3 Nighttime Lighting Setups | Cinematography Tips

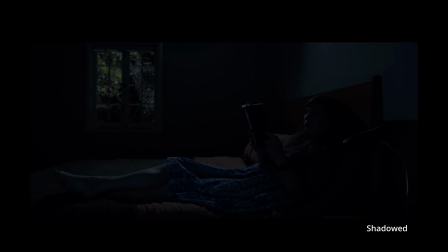0s
Nighttime scenes are some of the hardest situations to light, not because it requires a massive amount of lighting, but actually the exact opposite sometimes. Within darker scenes, it's really easy to tell that something is off when it comes to lighting. Too much contrast, you can't see your characters.
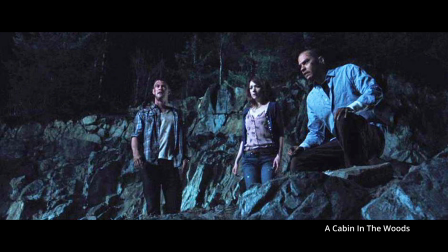15s
Too little contrast, it just looks fake. So what are some options that DPs have in order to make these scenes look realistic?
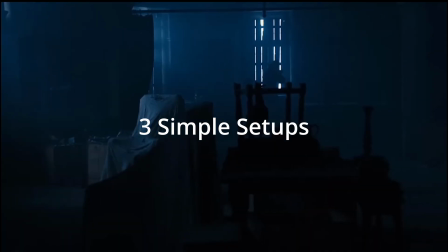23s
I've put together 3 setups that are pretty simple and don't require a bunch of gear that I found to be pretty cool.
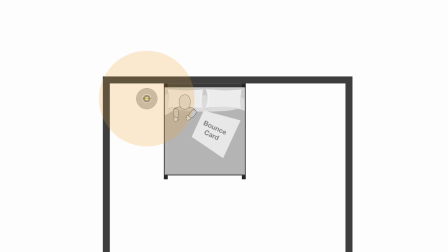31s
This lighting setup is solely based on practical light sources in the scene, so that could be just household lamps or maybe just little aperture MCs you put around the set.
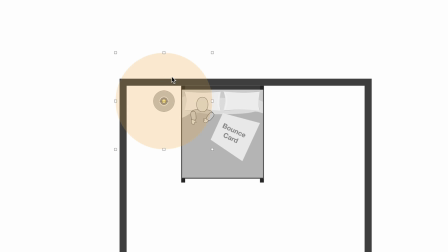39s
What you want to have happen is have your actor or actress be nearby a practical source that can then illuminate them or key them.
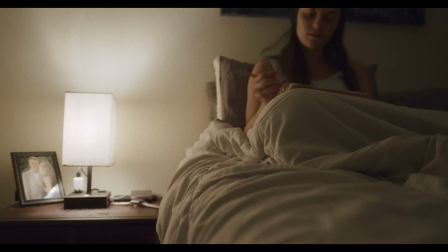45s
For wider shots, placing the practical in the scene with the subject in order to give some context of where the light is coming from works pretty well.
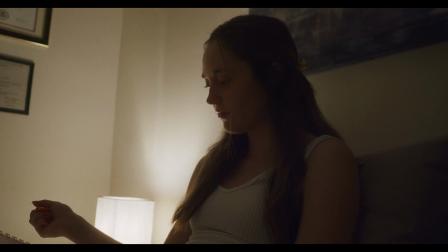52s
Then for the close-ups, I simply place the subject between the light and the camera and to add some backlighting to give the scene a little bit of depth.
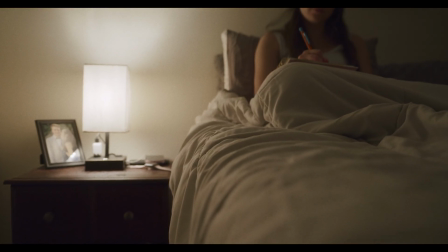59s
This style is extremely contrasty though, which is great if you're going for that look.
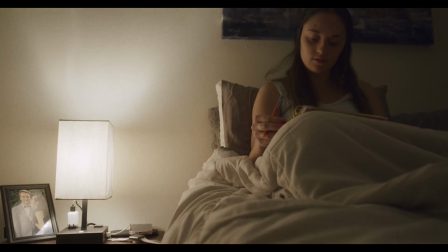64s
But if you want to add a little bit of fill,
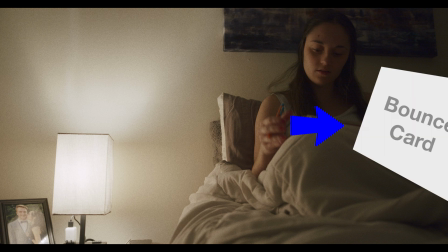66s
just add some white next to them with either a white card or bounce or something white in order to just kind of reflect some of that light back on the shadow side of their face,
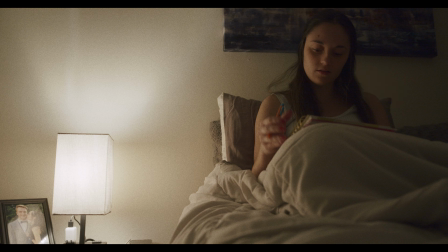74s
just to make it a little bit of a brighter image, if that's what you're going for. And that's it.
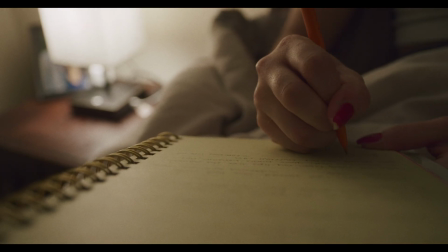79s
The nicest thing about this setup is it's the most affordable option out there. All you really need is a simple household lamp or overhead light or bare bulb and you're done.
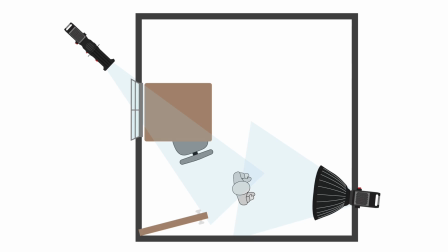89s
Now this one is a little bit more involved. The intention of this is to add some depth to the world that you're shooting in.
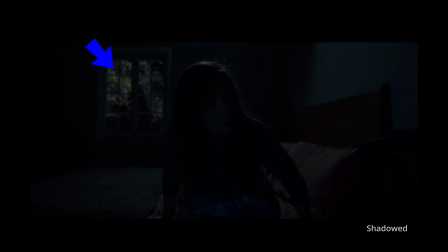96s
Obviously in the normal world, the moonlight is not going to be this bright, but on camera it makes everything look really nice and contrasty.
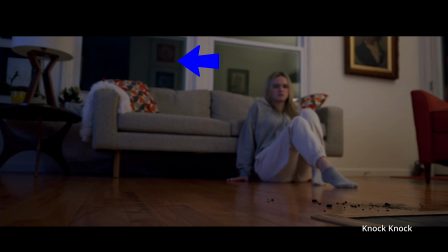104s
And when you don't really have it in the scene just kind of looks flat and your windows sort of just become this black mass that doesn't really have anything behind it.
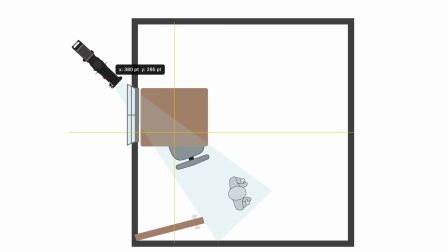112s
So to help with the depth, you put a light outside of your set and shine it into the area where you want the moonlight to be coming from.
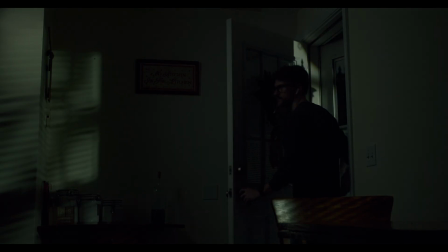118s
Similar to how you would do it with the sunlight, but make it a little bit cooler to make it look like a moon and maybe turn this brightness down a little bit.
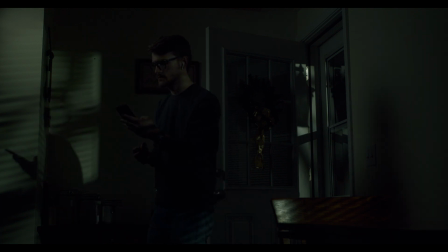125s
Then inside, take another light to key the subject or fill the subject, and you can maybe even throw a practical behind them if you want, just to help motivate the light. This adds some dimensionality to your frame and can even get some context of the world that your story is taking place in.
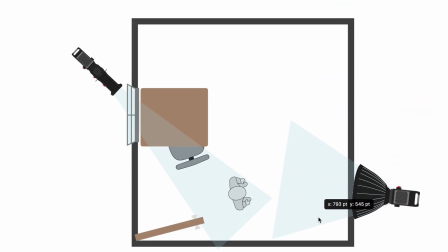138s
It's a bit more involved though, because it requires having 2 lights, which may be unavailable to some, and honestly a spotlight is pretty nice to have for that moon effect.
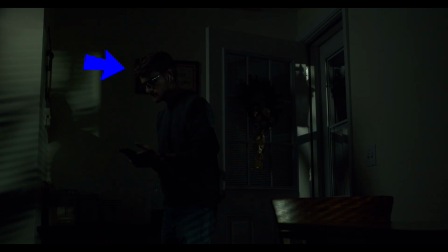145s
But you can get away with using practical house lights to illuminate the interior while your light hit an exterior area or is hitting through the window.
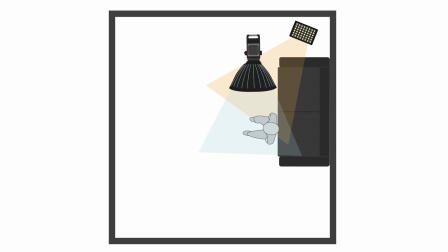156s
Now, I personally haven't attempted this next one, but I thought adding a pretty stylized example could be a fun challenge. The goal of this style is to produce an effect that the only light in the home is surrounding the subject without making it seem like an unnatural spotlight.
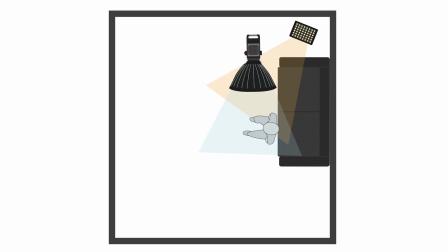170s
So the way you can do this is by booming a light over top of your subject. I put this softbox modifier on my 100x just to add some diffusion to the light, make it softer.
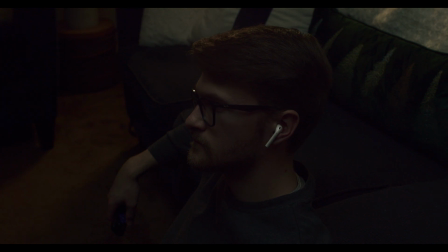178s
If you don't have a softbox, you can always just hang some diffusion material to achieve the same exact type of softness.
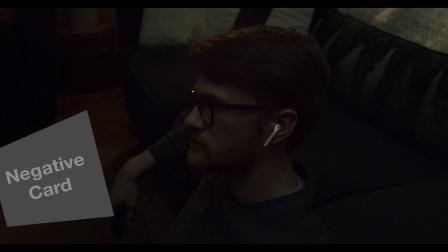183s
And lastly, I just put some black neg fill just so that way I could add some contrast back to my face a little bit.
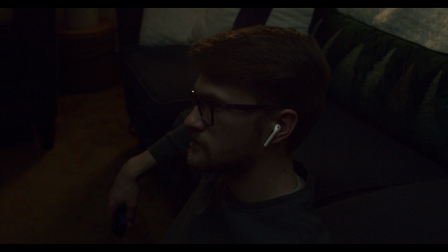188s
And then I turned the TV on to make it look like I was watching some television.
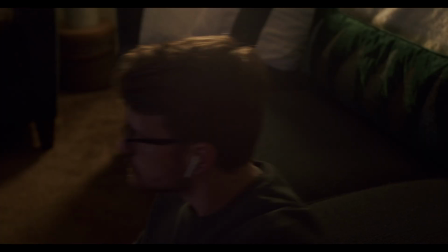192s
You could also play around with the background here, adding some colors and taking away and adding light when you see fit, just to add to your contrast ratio.
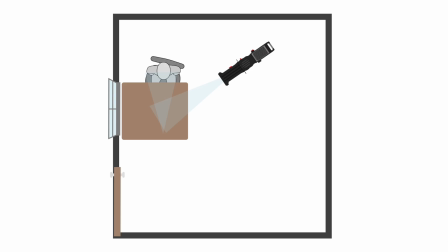203s
I wanted to add this last one here. Pretty simple idea. You just take the spotlight and you aim it at a table and then it bounces back into your face.
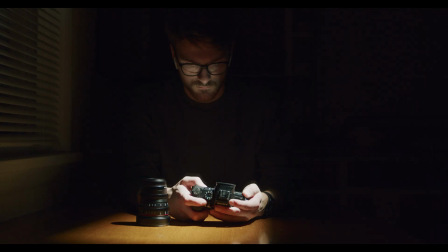211s
And I thought it was pretty sweet how I was able to get the mirror effect coming from the back screen of my A7S II reflecting back into my face to light me up. So we're actually double bouncing, which I thought was pretty fun. So those are just 3 options for nighttime setups.
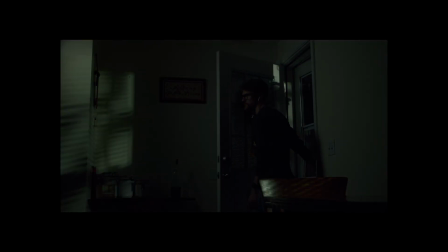229s
Obviously there's a bunch more out there, and hopefully these could be a nice starting place next time you're looking at doing a night shoot.